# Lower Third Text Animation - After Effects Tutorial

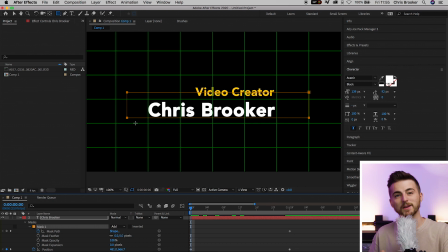248s
You want to select that mask. And now, as you can see, because we've moved the position down, the mask has also gone down.
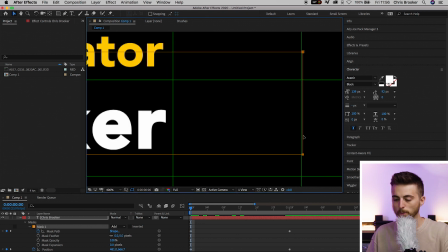255s
But we don't want that mask to go down. We want that to sit on the line. So we'll push that mask all the way back up to make sure that it's now sitting on that line.
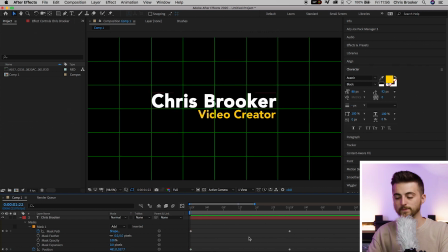265s
And if we play this back, you'll notice the name appears from nowhere. So we just need to go ahead and do the exact same thing on Video Creator. So we'll create a new rectangle tool. There we go. Selecting the text, you want to draw that mask with the top of this mask now sitting on that line.
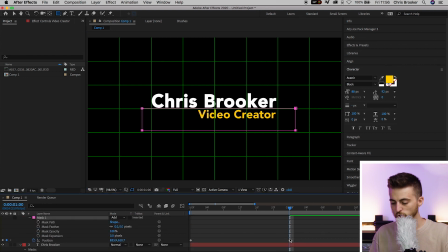282s
Go into mask one, making sure we're in line, select mask path and the stopwatch icon. Move back to the beginning, and then we'll move this mask down so that it's now sitting back where it was sitting before.
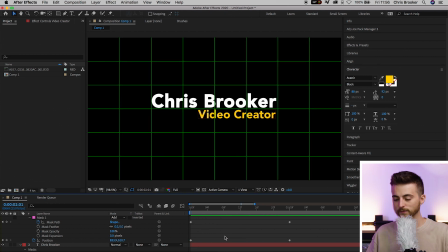296s
And we play this back, and we've got this really cool reveal. Of course, though, at the moment, that was a bit slow for my liking.
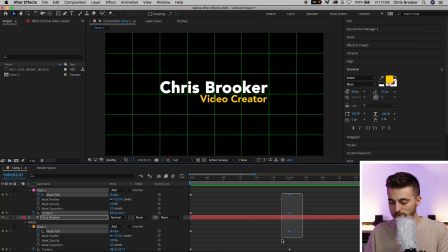303s
I don't think it was dynamic enough. So what we're going to do is select all of those keyframes that we created, the second set of keyframes, and we'll move those closer. So we'll move those to the left. This means there's less time for it to transition in, so it will come in quicker.
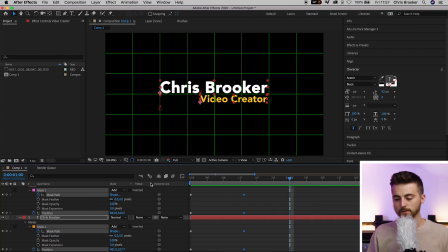317s
And that looks a lot more dynamic. Of course, though, there's one extra thing that we can do to take this to the next level. We're going to select all of the keyframes that we created. Right-click on any one of them, it doesn't matter.
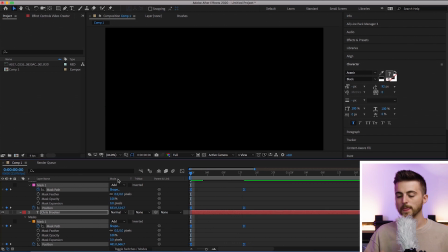330s
Go to Keyframe Assistant and select Easy Ease. Playing this back, you'll see this gives us a lot of life to the animation.
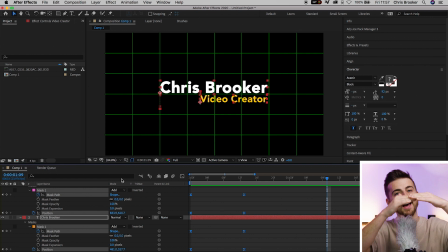340s
Of course, though, if you wanted the name to come up first and then the title to come in later, that's very easy to do. We just want to select all of the keyframes on the video creator text and we'll just move that over to the right.
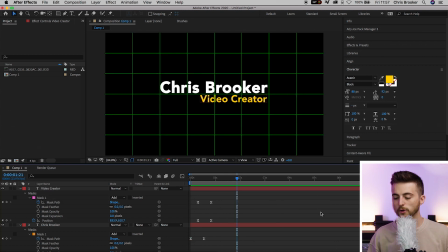353s
So name comes up first, then the title. So now that you've got this animating in, it looks really nice, really awesome. Essentially, now you need to get this off screen. So you want to leave it up on screen for however long you need this to sit on screen for.
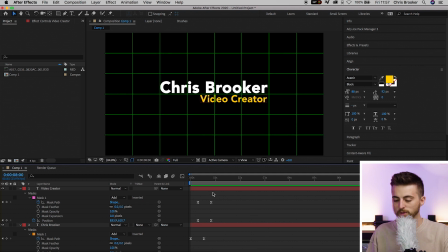368s
So we'll do 8 seconds. And then from there, what you want to do is you want to copy those last set of keyframes.
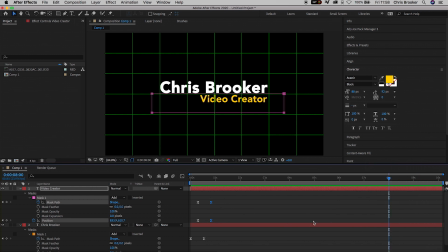375s
So we'll start on the video creator and then Command C, Command V. So copy and paste. Then we'll select the first set of keyframes, Command C. We'll move over and Command V. So we play this back. That one disappears. Now we'll do the same thing for the name.
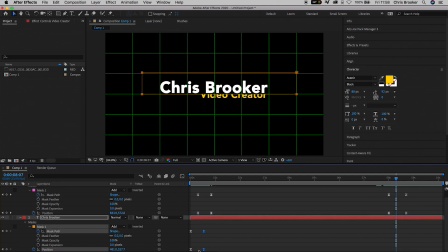394s
So we'll copy those last set of keyframes, Command C, Command V. Select those first keyframes, copy those, we'll move over and Command V. So now that should animate out. Really cool. So from here, we can just close down those two text windows.
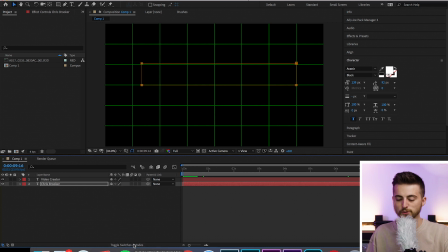413s
We'll go back to toggle switches slash modes to reveal the motion blur icon. We'll select both of those text layers.
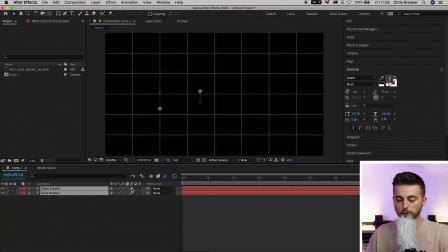420s
And this option here, this motion blur button, you want to select one of the boxes underneath and then make sure this motion blur icon here is blue. This is going to add motion blur to our animation and it just makes it look a lot more pleasant.
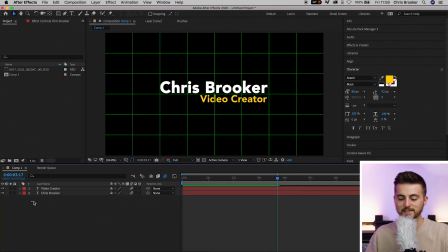434s
And there we go. That looks really awesome. From here, what you can do is select both of those, right click and select Precompose.
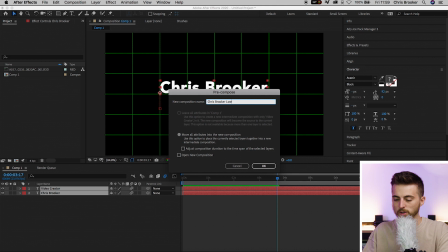442s
And we can put this to Chris Brooker lower third. Press OK. And now essentially precomposing that into its own precomposition means that this can now be treated as one video layer.
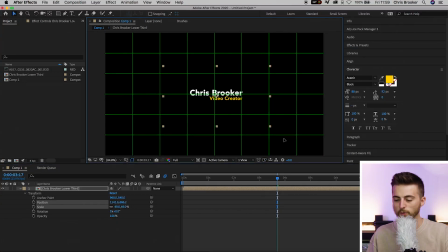455s
So if we increase the scale, if we decrease the scale, if we move the position of this to the bottom right, everything is going to be affected. Both of those text layers will be affected and it will now sit where it needs to sit. And the great thing is because we've done this in After Effects and there's no backgrounds, this is all done on a transparent background,
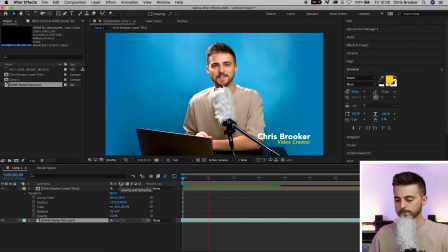474s
which means if we add in our footage underneath, there you go. As you can see, that is animating on that lower third. It's on a transparent background and that means it's sitting on top of our footage when we add the footage in underneath. And there you go. That is a really simple way of creating a dynamic lower third right inside of Adobe After Effects. So all that's left to say is thank you for watching this video.